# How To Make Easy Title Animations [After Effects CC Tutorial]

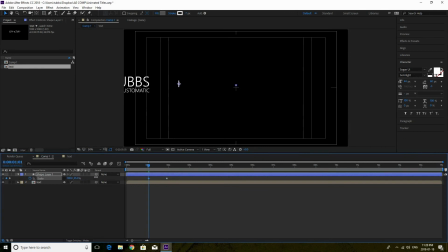(7:50)
so we want to affect the y-axis so this is why we put the anchor point in the middle as you can see because the middle point it shows where it shrinks down to on the y-axis so we want to bring it down to zero and when we do that when we
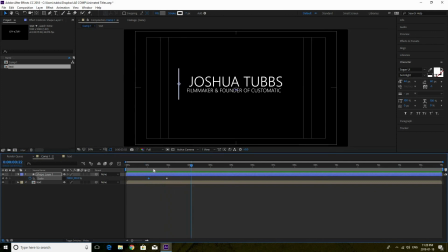(8:04)
play it back as you can see it opens up and our name comes across now again it's kind of robotic so what you can do is right click go to the first keyframe keyframe assistant easy ease out now we're going to do the same thing for the second keyframe right click keyframe assistant
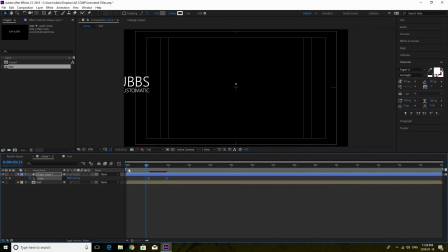(8:19)
easy ease in we are going to highlight both because again we can make it speed up a little bit more go to the speed graph and we are going to pull this in just a little bit just so it kind of slows down at the end to bits and as you can see
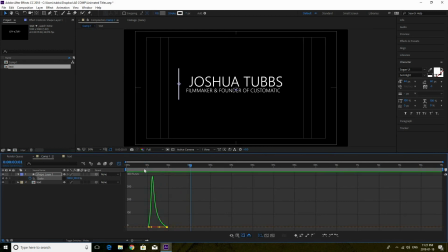(8:34)
it goes like that and it opens so it gives it this effect where it kind of goes fast and then slow one
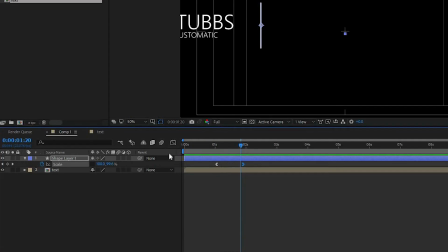(8:39)
more thing i like to do is also add motion blur so you can do this at the end or you can do this now but what I do is I click the motion blur right here and I turn it on and that just allows it to look like it kind of blurs a little bit because
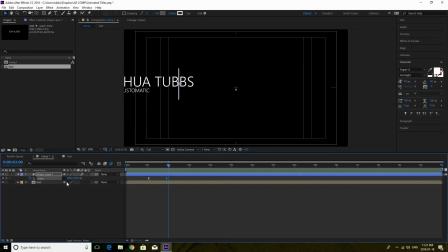(8:50)
it's moving fast the same thing as your eyes would do if it was seeing something you could turn it on here as well and in order to turn it on for your text you have to go into your text layer and turn the motion blur on for those two I also turn on
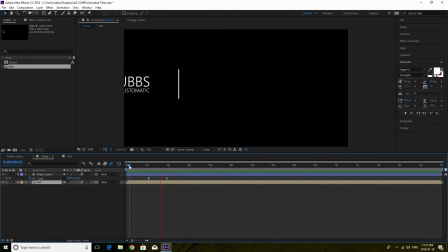(9:04)
here just in case so it stays that way as you can see now when it moves it has this blurry look like as if your eyes was actually seeing something move fast across the screen so we're almost done all we gotta do now is pretty much crop out the text
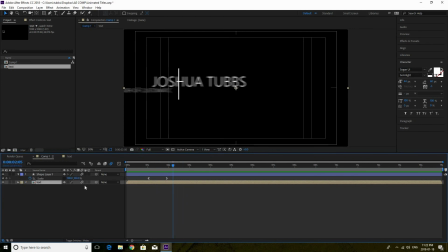(9:20)
so you don't see it coming across so what we're gonna do is we're just gonna make a mask so we are going to start about here and then get to the masking tool and we'll do it over the text layer and what we're gonna do is just draw a mask from here to here
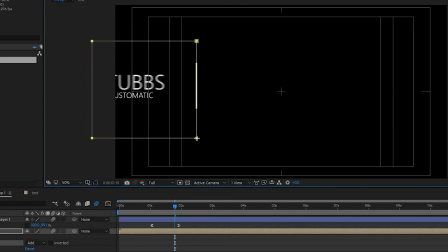(9:35)
now if it's and you want to line it up with the line right there now if it's showing your text that means you just have it on add so you're
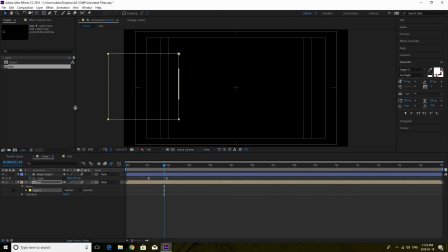(9:42)
going to want to get to subtract as you can see once you subtract it it's gone and when we come back out and just to deselect this just click on a shape layer or just click on no layers now when we go back to the beginning we press play and boom there we
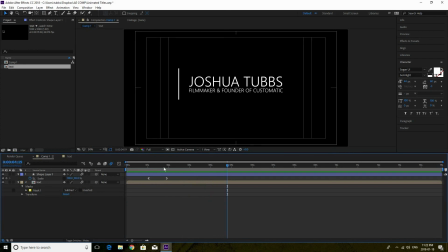(9:57)
go we have our animation title now you can do the same thing to kind of close off this title if you want it to kind of go back inside some things i do is be easier with my life is i just kind of export this title animation the way it is and what
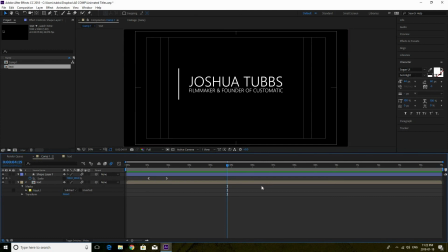(10:11)
i do is just reverse it so that way it goes back in and i don't have to do so much work but if you wanted to you can go back and go through the same process to make it go back into the line and the line closes but that's essentially how you create
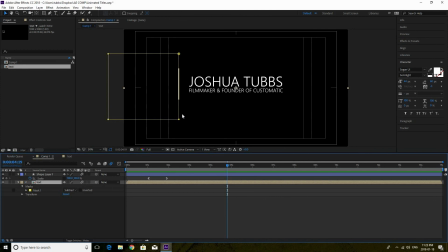(10:27)
a simple title like this i hope this helped you guys out a lot if you have any questions you can always leave a comment below or
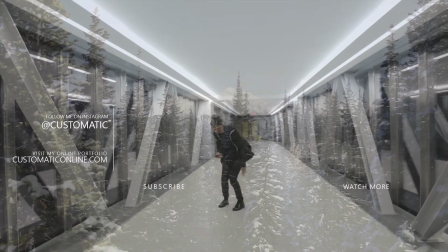(10:34)
hit me up on instagram at customatic uh go ahead and give this video a like and a thumbs up if you liked it and uh i will
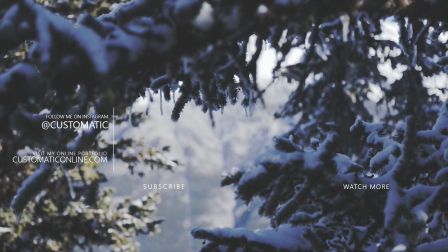(10:41)
see you guys in the next tutorial peace